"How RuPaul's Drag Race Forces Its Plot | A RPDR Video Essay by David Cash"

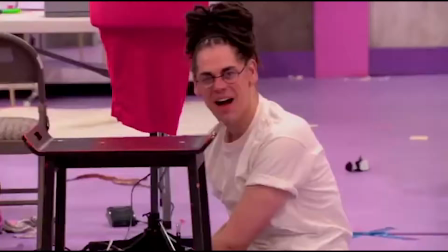[4:08]
On Drag Race, as well as several other contemporary reality TV shows, they go a step further in the alteration of reality by implementing confessionals into the framework of their program.
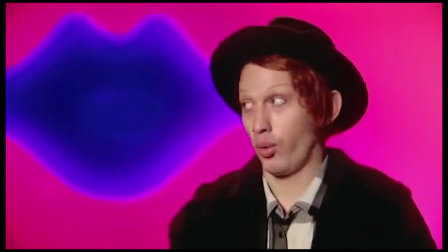[4:15]
These confessionals allow for rewriting to be done after the fact in the editing room.
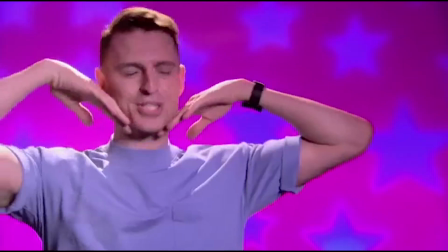[4:19]
These segments are usually filmed after the contestants are eliminated, and will often come across as a lot more rude or shadier than they might be in normal circumstances.
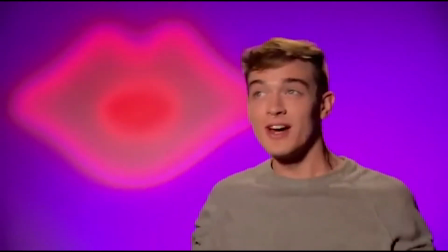[4:26] She was like, what the fuck, what am I supposed to do for this one?
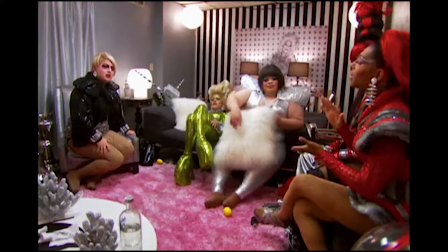[4:31]
Sometimes Drag Race will go even further, using single words or generic reactions out of context to create storylines, such as, I smell a star.
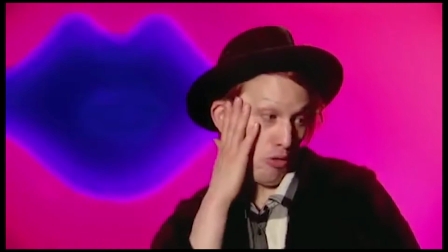[4:40] Girl, what? Okay. Liza Minnelli, lies.
Going back to Gutentag. These shows frequently use what are called Frankenbites. And a Frankenbite are sound bites that are taken out of context, statements from the participants by stealing a word from here and 2 words from there and then artificially constructing these sentences and putting them over neutral footage. These manufactured sentences are presented on screen as if the person on screen has said these words, when in fact, often they haven't said these words.
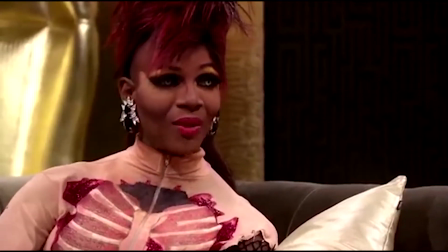[5:13]
Drag Race uses these Frankenbites to create drama out of sometimes sparse content. At the same time, many of the show's Frankenbites are the very words and phrases that have gained the show so much of its popularity.
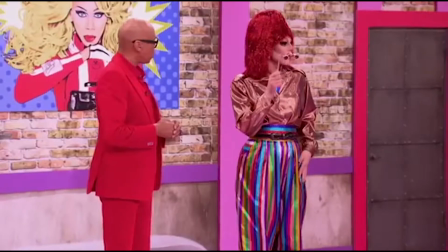[5:22]
Through memes, GIFs, and fan edits, these Frankenbites have proved to be great stock reactions, applicable to most situations.
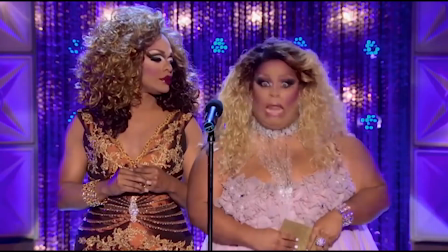[5:28]
On the show, there are countless instances when seemingly benign conversations are turned to look like arguments.
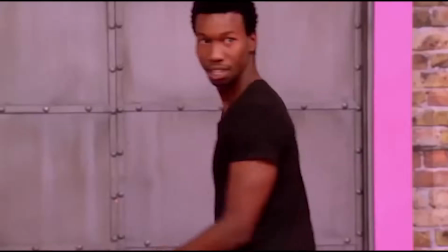[5:32]
This is most often done by cutting a judgmental reaction into a conversation that was very much out of context.
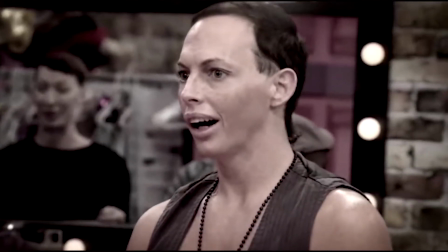[5:37] Poor thing. Seeing her get in her head and act crazy the way she does is funny.
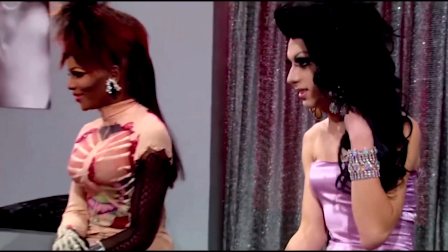[5:43] I wish I would have been in there. Bro, you didn't want to be there. I would have took Coco's place.
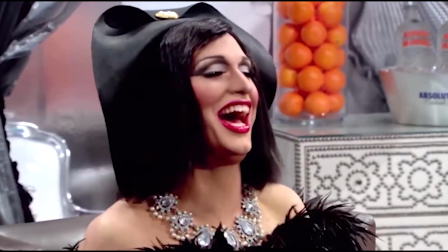[5:48] She said, "You fat bitch." I would much rather been in there.
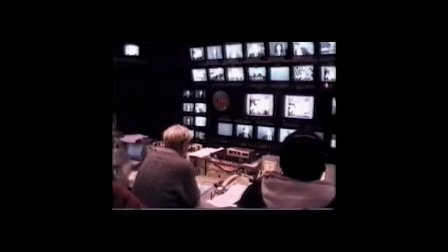[5:55]
These Frankenbites allow the producers to create the plot lines that they want, and ultimately removes a lot of the authenticity from the reality experience.
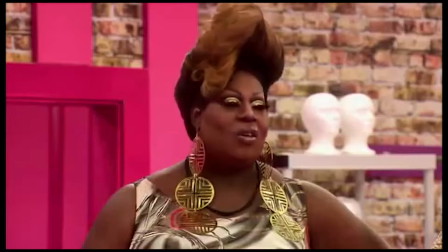[6:02]
Most of the Frankenbites used in Drag Race come from confessionals. These cutaway-type interviews originated in documentaries.
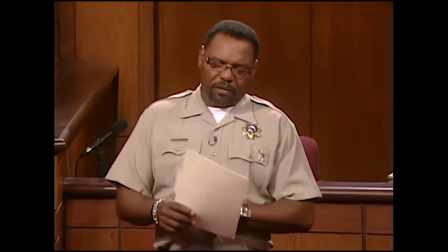[6:08]
According to journalist Mark Grief, the more modern form of confessional as seen on Drag Race began in the People's Court,
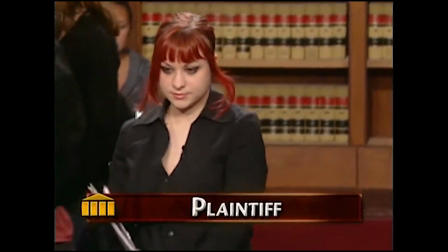[6:13]
when, after pleading a case, litigants would give interviews with a court reporter, similar to interviewing an athlete after a game.
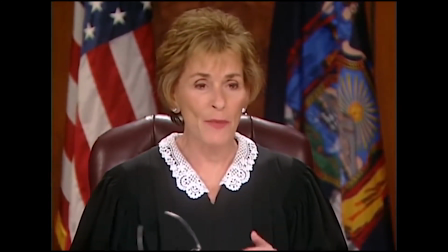[6:19]
Judge Judy was the one who decided to get rid of the court reporter and allow defendants to speak directly to the camera.
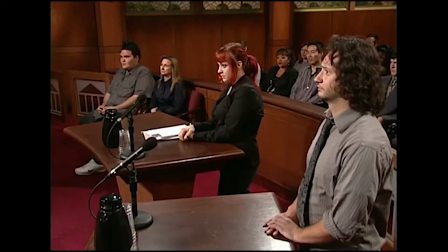[6:24]
These forms of interviews gained popularity in the 90s through shows such as The Real World, Survivor, and Project Runway.
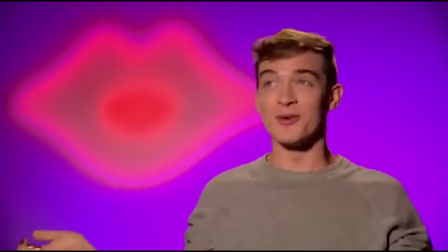[6:30]
While confessionals have often been deemed a gimmick of reality television that does nothing more than reinstate plot points,
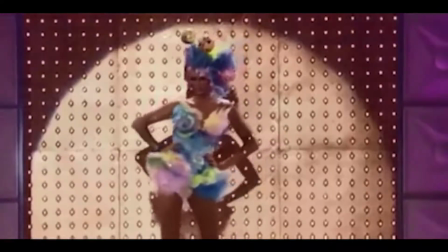[6:35]
they are a clear weapon of the Drag Race producers' remix arsenal and are hardly used sparingly. Even the sound effects used in the editing room greatly influence the tone of each episode.
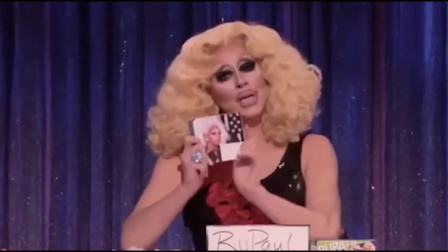[6:43]
A prime example happened on the current season a couple weeks back. Fan favorite Trixie Mattel decided to impersonate RuPaul himself on the All-Stars 3 Snatch Game Celebrity Impersonation Challenge.
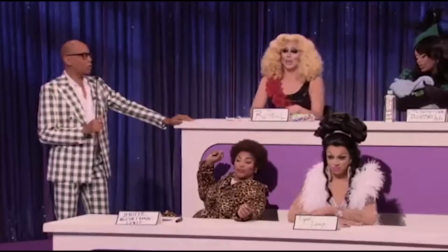[6:52]
Watch how the editors turned what many found comedic into what translated as a failed performance.
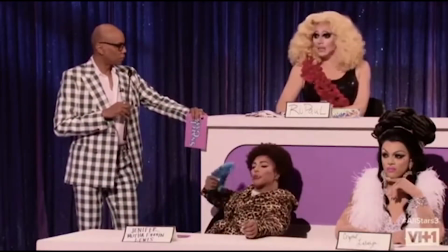[6:56] Well, Michelle, my balls are tucked so tight that I blacked out, fell down, woke up a second ago, panicked, and just wrote, now available on iTunes.
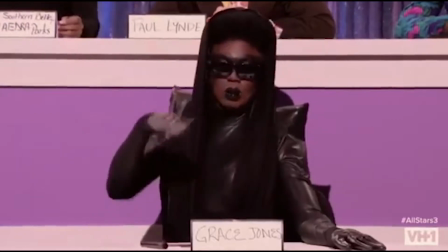[7:04] I'm glad you reminded everybody of that, but unfortunately that is not a match, RuPaul.
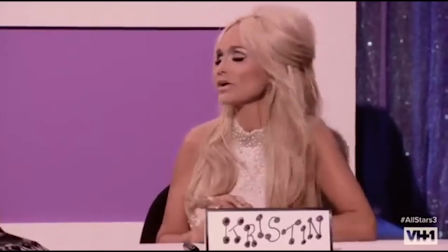[7:09] RuPaul, I wanted to congratulate you on your Hollywood star thing. Oh, thank you so much, my dear.
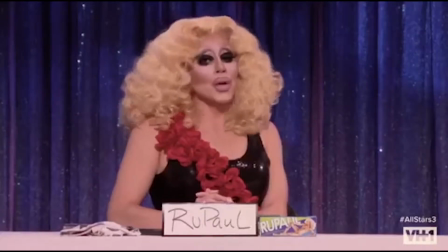[7:17] As we say in the industry, winner, winner, chicken dinner.
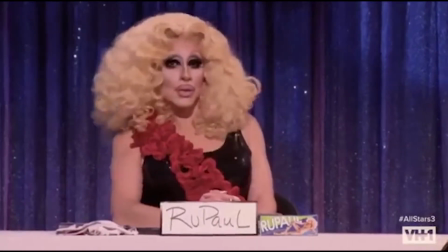[7:24] Cricket.
And here's a fan re-edit of the same performance, if it were edited favorably.
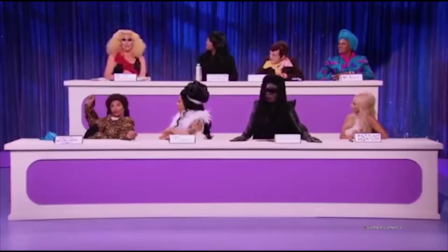[7:29] Oh, thank you so much, my dear. As we say in the industry, winner, winner, chicken dinner.
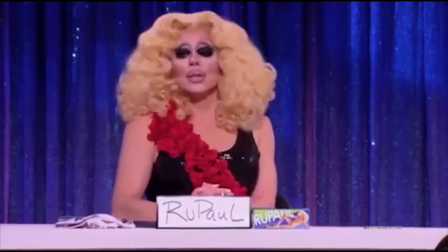[7:36] That's called it, yes.
This shows just how much of the plot of an episode can be altered after the fact.
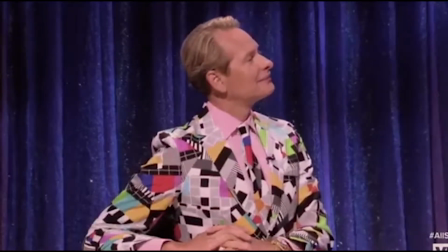[7:43]
Similar to a laughing track, these positive and negative sounds are quite effective, and when used out of context, can sway the portrayal of action within the show.
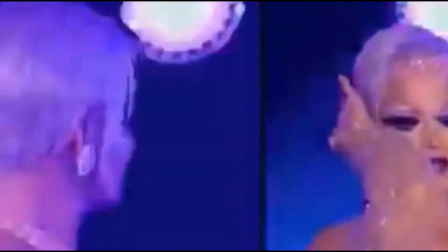[7:51]
In addition to all of this, in recent seasons, since the show has seen so many years of success, contestants are now often observers turned participants.
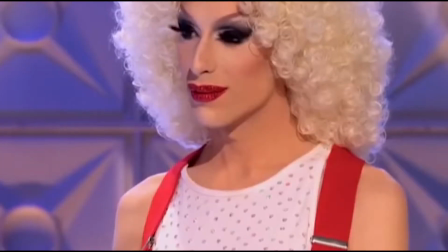[7:58]
Because of this, many take time to analyze the way the show works and strategize everything from what to wear to what bite-sized catchphrases to use in order to get a favorable edit.
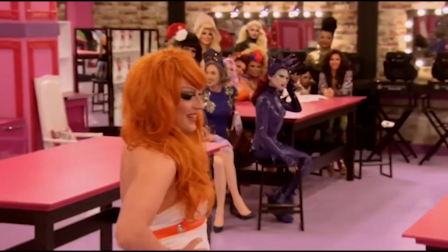[8:06] I could tell you every episode what the challenge was, who went home. I feel like I've cracked the code.
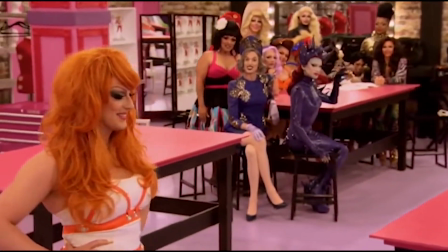[8:12] I'm the next drag superstar because I've done my homework.